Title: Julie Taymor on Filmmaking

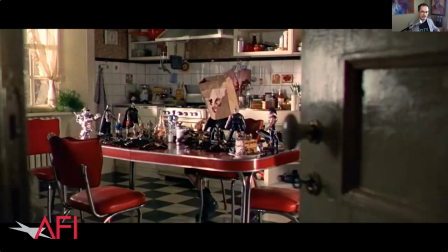425s
But in the beginning, I wanted to show that this film, actually,
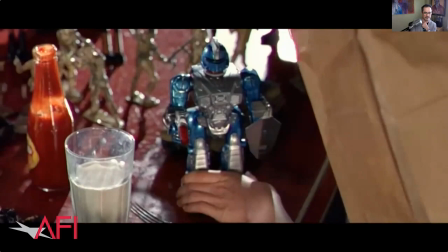430s
and what Shakespeare has done is the greatest dissertation on violence that I've ever seen, that has ever been written, in my estimation.
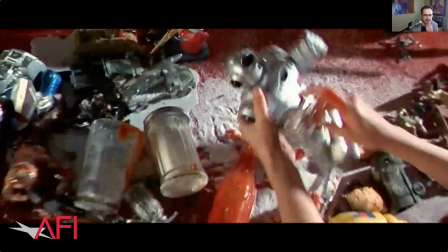437s
I mean, even Tarantino, they're all like, holy shit, what is this?
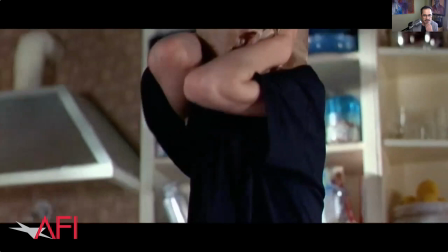442s
If you read it, it shocked me when I read the play.
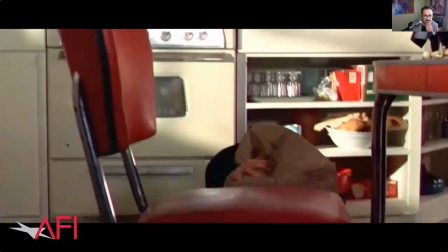445s
So what I wanted to do, because I think Shakespeare is contemporary for all times, what you have in that opening is kind of like Kosovo.
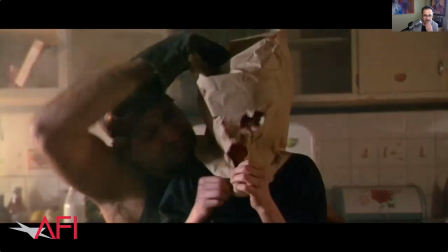454s
I mean, I remember at the time it was the Balkans. I said, this could be a kitchen anywhere in Eastern Europe or
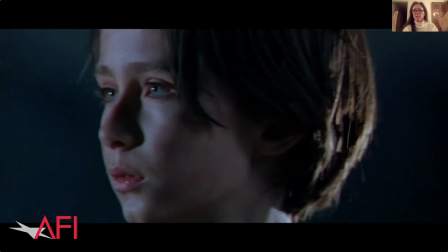462s
wherever it might be. and then this child is brought into a coliseum now this is what's interesting
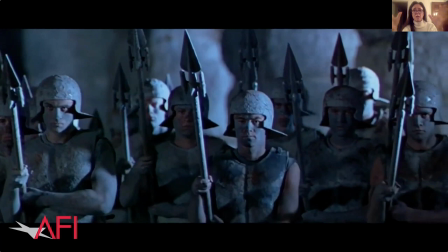467s
the coliseum was the ideograph for titus the coliseum is the original theater
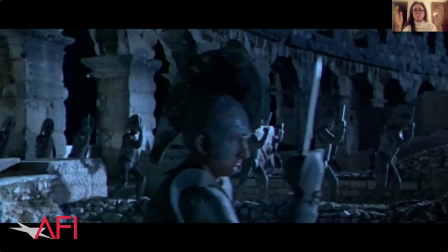472s
of cruelty it's where violence has been organized people pay to go
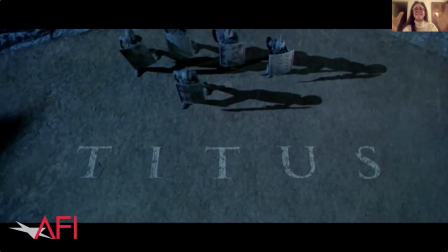478s
they are there to see the most heinous violent acts
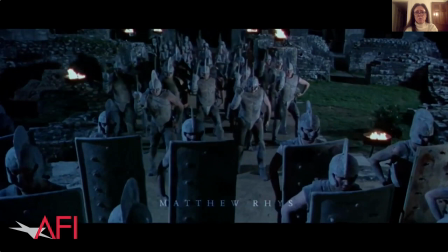483s
but what i do in the movie is i blend time so as you see what you're looking at which is the opening credits.
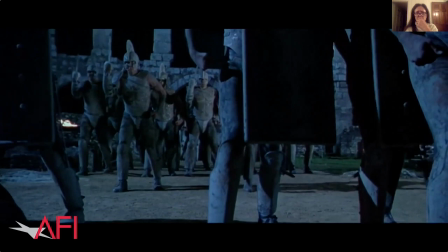490s
These are all real warriors. These are real army guys. We shot in the Balkans.
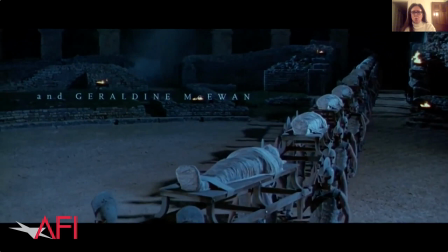497s
We shot in Pola, Croatia. So they're bringing their dead home.
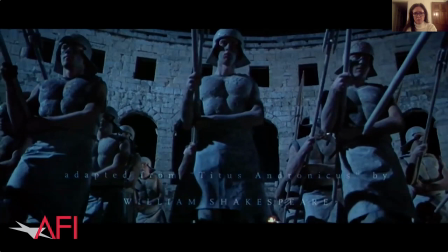504s
This is Titus's army. But what you'll end up seeing in a second is that I really blend time.
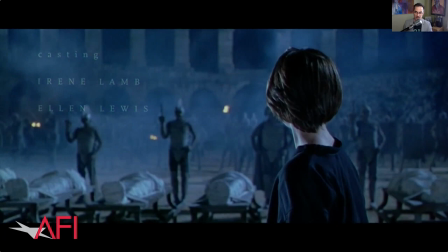513s
It's hard for me to just watch this and keep talking. Do you mean when like motorcycles come in?
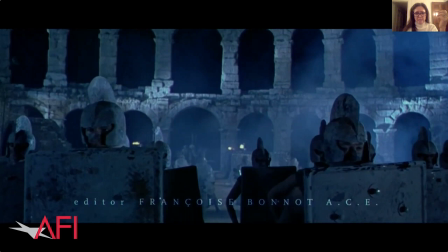517s
Yeah, yeah, when the motorcycles come, and I think they're going to come in a second.
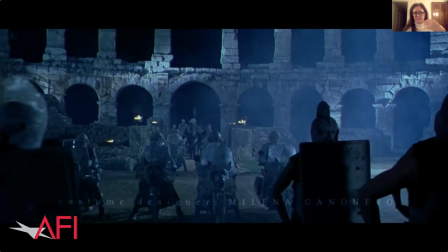522s
Yeah, here we come with, you know, the wolf heads on as a symbol of Rome.
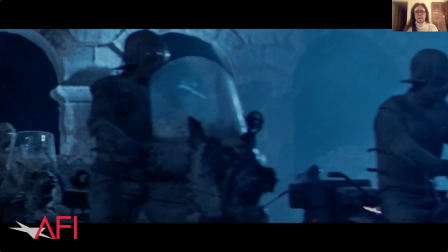529s
And we start to see Jessica Lange is in there, and they're all, everything.
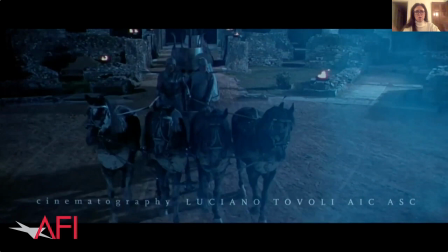533s
Okay, so this was what was very hard. It was a freezing January in Croatia, and everything had to be covered in clay. all Anthony Hopkins,
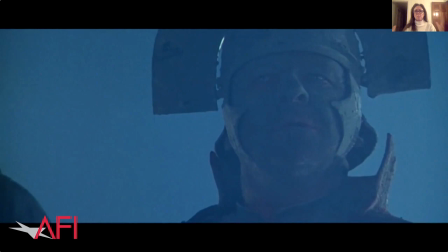542s
the horses, you know, I guess it came off there a little bit.
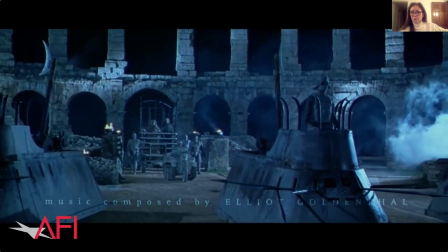545s
But that was inspired to me by those Chinese, the Chinese sculptures, that huge armies that were uncovered where they found them buried.
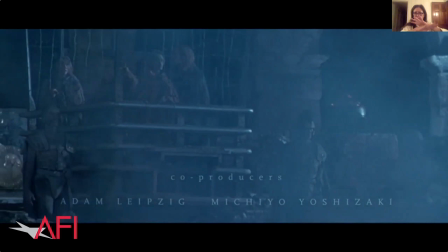554s
And I found that the clay would be the common denominator there to make it, to make it transcend time. I mean, this is the thing about Frida, everybody in America thinks, oh, the movie's too colorful. It's so, her story's so much pain, women's pain, and it should be black and dark and white. Look at Frida Kahlo and look at her paintings in her house. The way that you deal with pain is to paint color, is to wear red pink ribbons, is to have flowers everywhere. So it's a complete misunderstanding of Mexican culture if you think it should be all gloomy and dark and tortured. That's American. That's American. My favorite part is are the paintings that come to life yes every time I watch it I just I it's amazing so
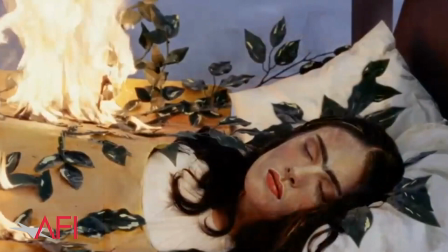607s
can you talk more about that about how you guys did it how did it come how did that idea come about and how it was actually done well you know I
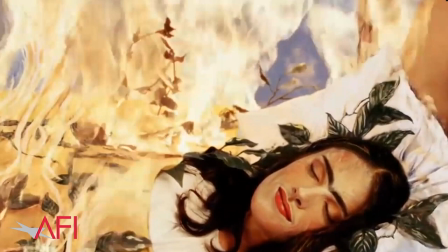616s
think it's very hard to make a movie about a painter most of them because a lot of painters are abstract or it's interior but Frida is not she put
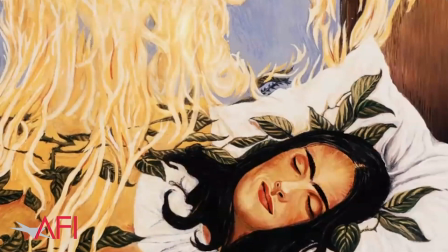623s
herself into her paintings so for me it wasn't just to make paintings come alive it was because that's the storytelling and to her love
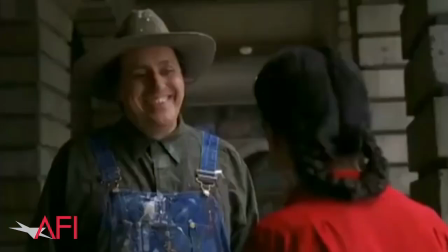632s
story. To me, it's the love story more than the paintings that I found really so touching and moving and important,
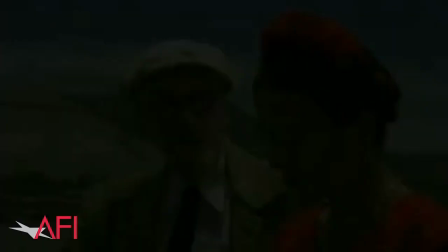638s
especially for our culture, American culture, which doesn't understand that kind of love, which is not just about who are you fucking, but who do you really love? Who is your partner? So that's what got me. And the paintings are amazing. I had to learn to appreciate them doing it more than I fell in love with her as an artist while I was doing it not ahead of time I